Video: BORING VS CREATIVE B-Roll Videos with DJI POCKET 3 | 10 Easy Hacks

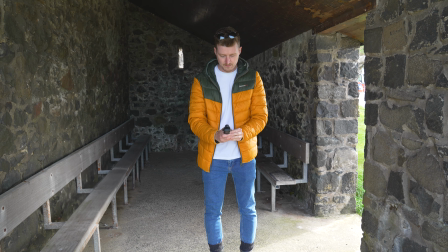977s
Now, something that will really take away from the quality of your footage is exposure shifts while you are recording.
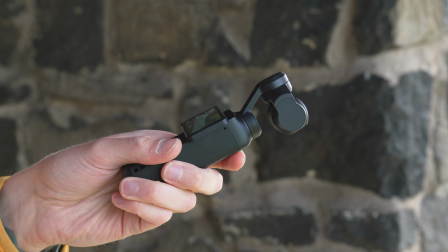983s
Take a look at this clip Beginner Me is capturing.
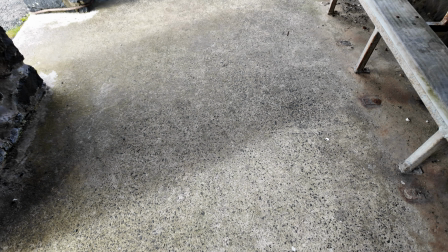986s
With the Pocket 3 gimbal in follow mode, I am starting with it facing towards the ground and then slowly rising it towards the horizon to reveal the subject, making sure to do the movement nice and smooth. This looks pretty good, but you might have noticed as the camera raised towards the horizon,
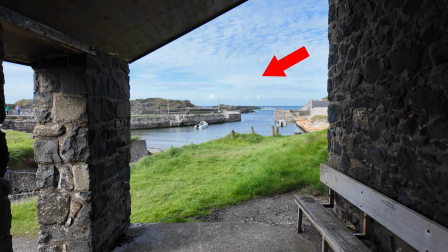1003s
there was a very obvious exposure shift, and this can be jarring to your viewer.
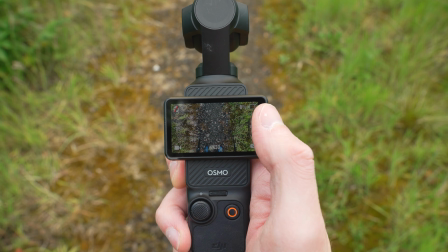1008s
So how do we prevent that exposure shift from happening? Currently, there's only two ways we can do this with the Pocket 3.
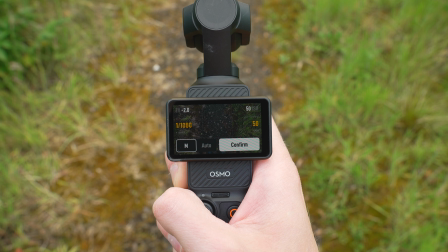1015s
The first is by switching the Pocket 3 into manual exposure mode and setting the shutter speed and ISO accordingly. And this then prevents the exposure from changing as you move the camera around.
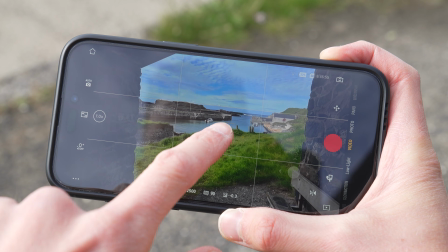1026s
Or you can lock the exposure in automatic mode using the DJI Memo app.
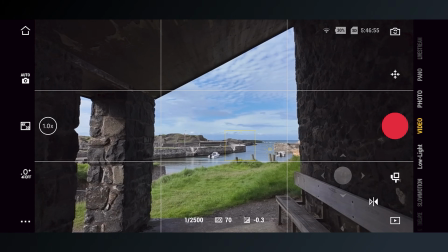1031s
With the DJI Memo app open on your smartphone, point the Pocket 3 towards your subject and then press and hold over the top of
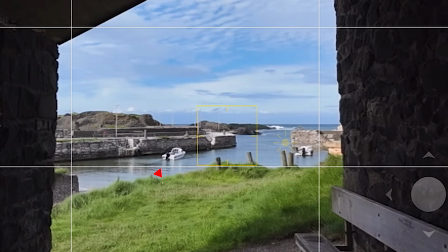1038s
that focal point until you see a small yellow padlock icon appear on the screen.
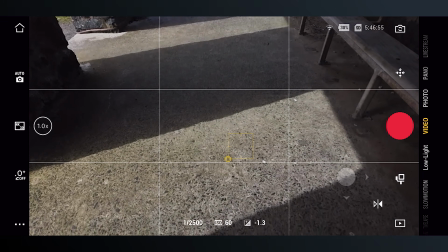1043s
Now you can lower the Pocket 3 to point towards the ground, hit record, and as you raise it towards the horizon,
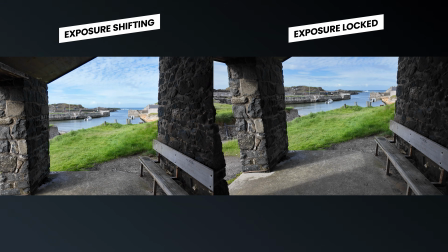1049s
you won't see that jarring exposure shift, and this looks much more professional. Okay, now we have captured all the clips we need, it's time to edit them together into a finished sequence. Let's start by watching the beginner sequence, and then see how much more professional and importantly creative the experienced edit looks.